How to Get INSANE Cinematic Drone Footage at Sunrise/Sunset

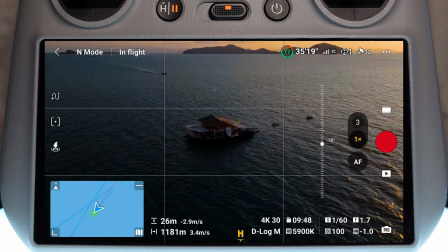8:17 So we'll pull it a bit lower down. We want to get nice and low for this one. Always be careful flying low over water. Make sure that everything is how it should be. Now I want this to start off without the sun in view, and then I want to rotate so that we see the sun come into view.
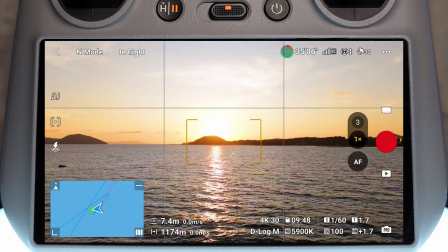8:31 So I'm going to have a look, double check my exposure. That actually looks pretty much bang on.
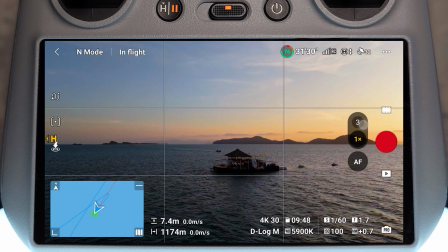8:35 So something else I'm going to do to make this even nice, I'm going to go onto the 3x zoom camera.
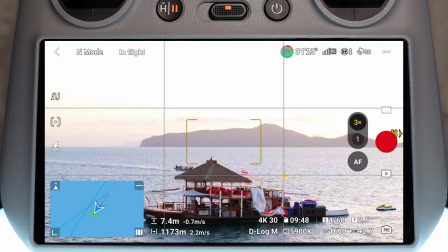8:41 And that should take me in a little bit closer to the subject. Now we're going to have to play again with the camera settings.
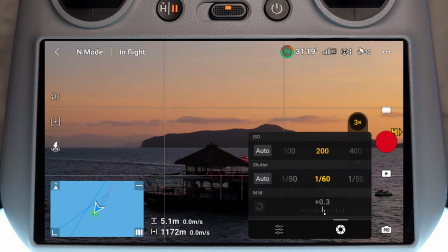8:46 I think we're going to have to go for ISO 200 for this one. Let's have a quick look.
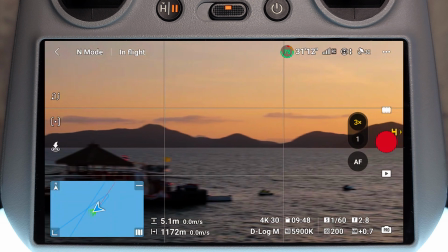8:53 Yeah, ISO 200. Like I said, I am trying to go for a little bit of a silhouette, so that's not too big of an issue.
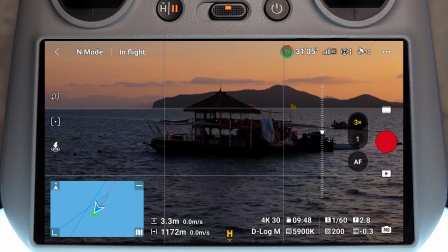9:00 And I don't want to go too low for this, but I do want to get some nice framing here. So I'm going to go roughly around here.
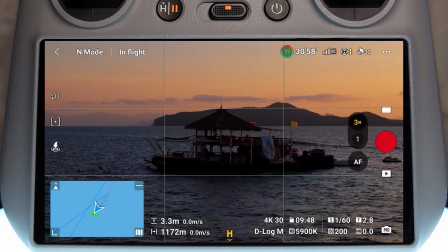9:06 So we've got the pontoon running in between both the grid lines, and the top of that island is sort of riding along that upper grid line. So start recording, and let's do a bit of an orbit around this thing. Let's get it balanced out.
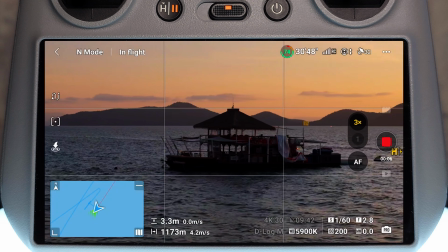9:18 I'm in normal mode here, so we've got a lot of precision going on.
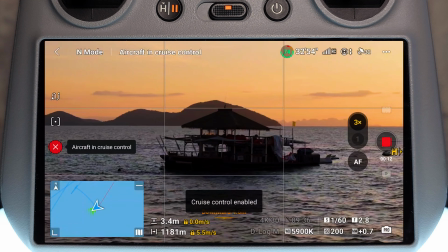9:22 Once the orbit is locked in, I could just flick cruise control on and then completely hands off.
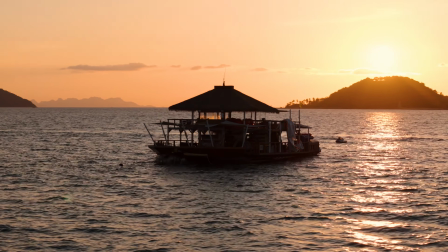9:29 It is doing that absolutely perfect orbit. Look at it. The sun now crosses behind.
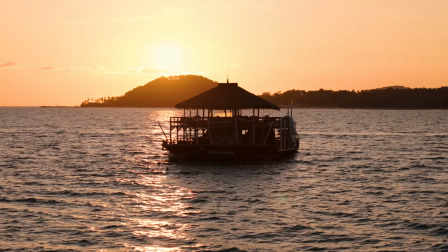9:35 We've got a beautiful parallax moment going on, and that is just a lovely shot.
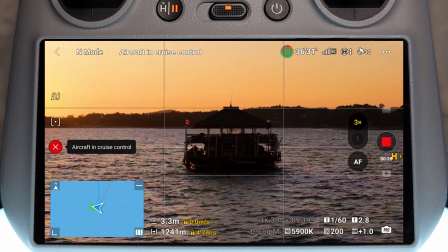9:39 This is a really good use of that 3x camera, getting that compression going on, bringing the background closer.
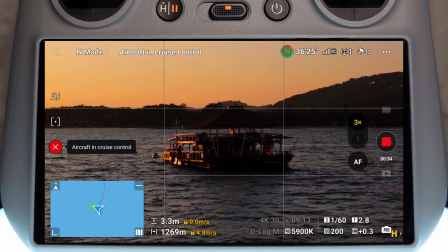9:45 It looks stunning. Okay, so now we're coming around to the sun-kissed side, I'm going to call it.
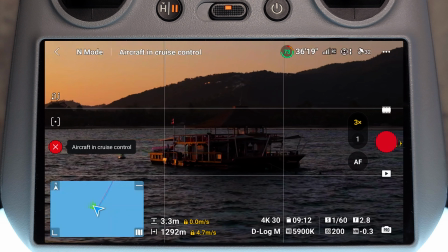9:51 So I'm just going to lift the drone up a bit, and we're going to get round a bit quicker.
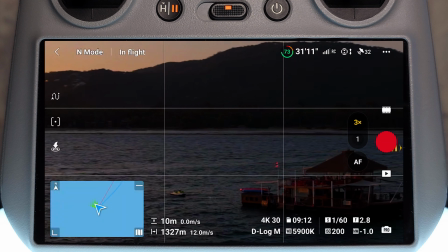9:56 because the sun is soon going to drop below the hills over there.
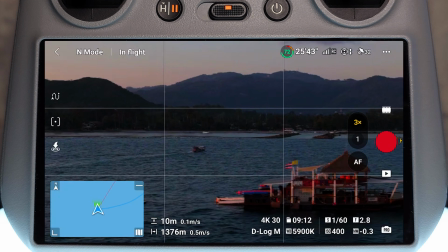10:02 I think we're actually just about losing it. So whilst filming this video, obviously I'm talking along and I might have lost a bit of an opportunity. We might still just get a little bit round the back. Let's just drop him down ever so slightly.
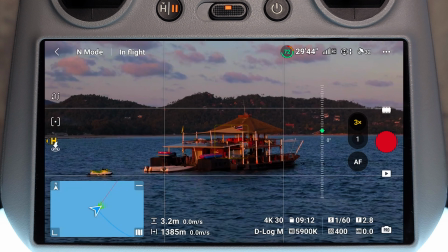10:18 Okay, we'll go for this. We'll just try and make sure that's focused there. Let's do a bit of an orbit again.
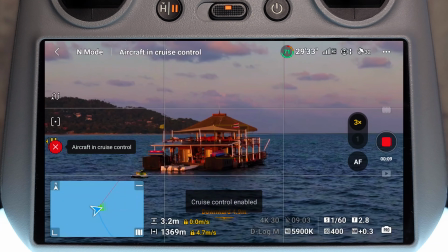10:30 Cruise control, there we go. Cruise control's a little quick there on the yaw. Let me just balance it out.
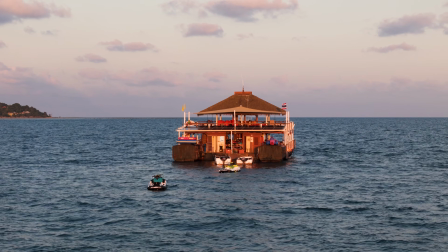10:39 Oh, kind of messed that one up a bit.
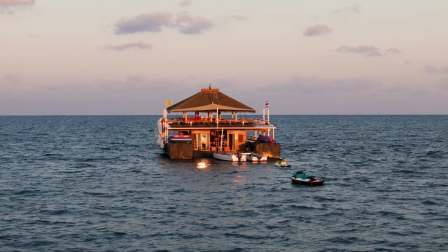10:44 There we go, nicely done. Bit of the sun-kissed glow, a little bit of a reflection on the water there too.
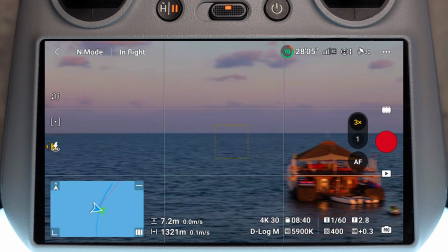10:52 Really, really nice. Okay, so the next thing I want to do involves, like I said, having that ND filter going.
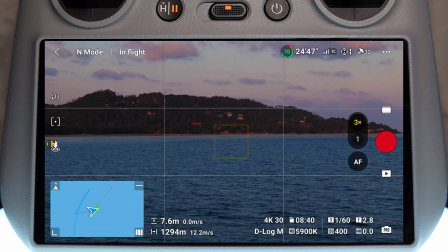10:58 So I want to get a nice, low, fast shot with before the sun is completely set.
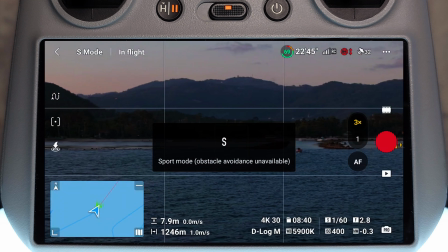11:03 So let me just quickly check. I think I might be a bit late here, but you never know, we might not be.
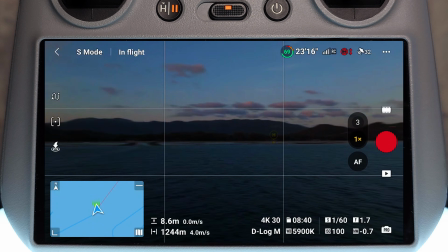11:08 Oof. Okay, we've got a little bit of time. We're gonna have to race quickly back to the shore and then we can do the shot.
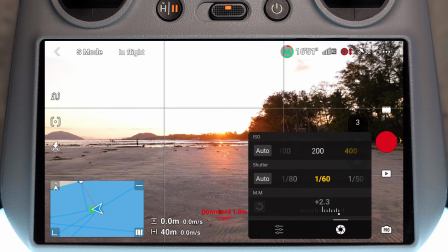11:14 Okay, we're pretty much there. So the shot that I want to get, like I said, I need the ND filter on for this one because I want to get that motion blur coming in.
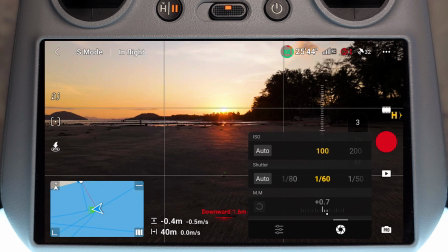11:20 So we've got a little bit of a lens flare going on there with the sun. Now, a lot of people don't like lens flare personally. I'm not too fussed about it. It looks nice. It's a little bit cinematic, it's a bit stylistic.
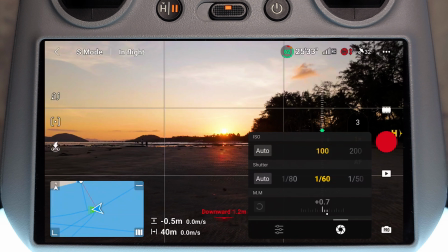11:31 Now for this, with sunset framing, you have to be a little bit more flexible because the sun is obviously going below the horizon, and if you have the horizon set right on that upper grid line, it can sometimes look a bit funny. So for this, I'm going to leave the horizon in the middle. I might tilt the gimbal as we go, but we'll see. So everything is set.
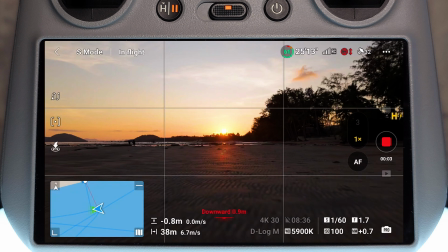11:49 We're going to record and we're going to go nice and fast. Nobody is in the way, and we should get some nice motion blur coming in as we fly along there,
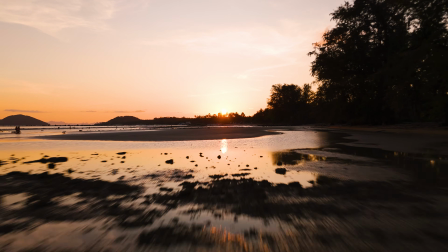11:57 just keeping an eye on the drone as we go sand, water, sand.
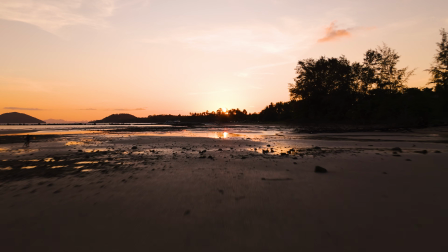12:02 And when we get to the next section of water, I'm going to lift it up and we're going to see more of that sunset coming in.
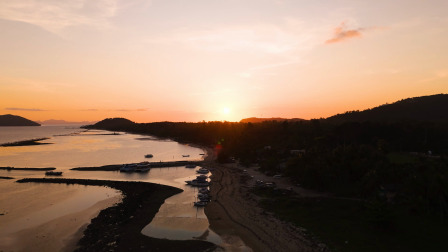12:12 Might lose signal here. No, we're pulling up. Beautiful. Okay. I think we might have lost the signal. Yeah, lost signal. Wait for it to come back. There's a lot of tree line here. I expected it to happen. So return to homes, everything is set up, so it should be coming back.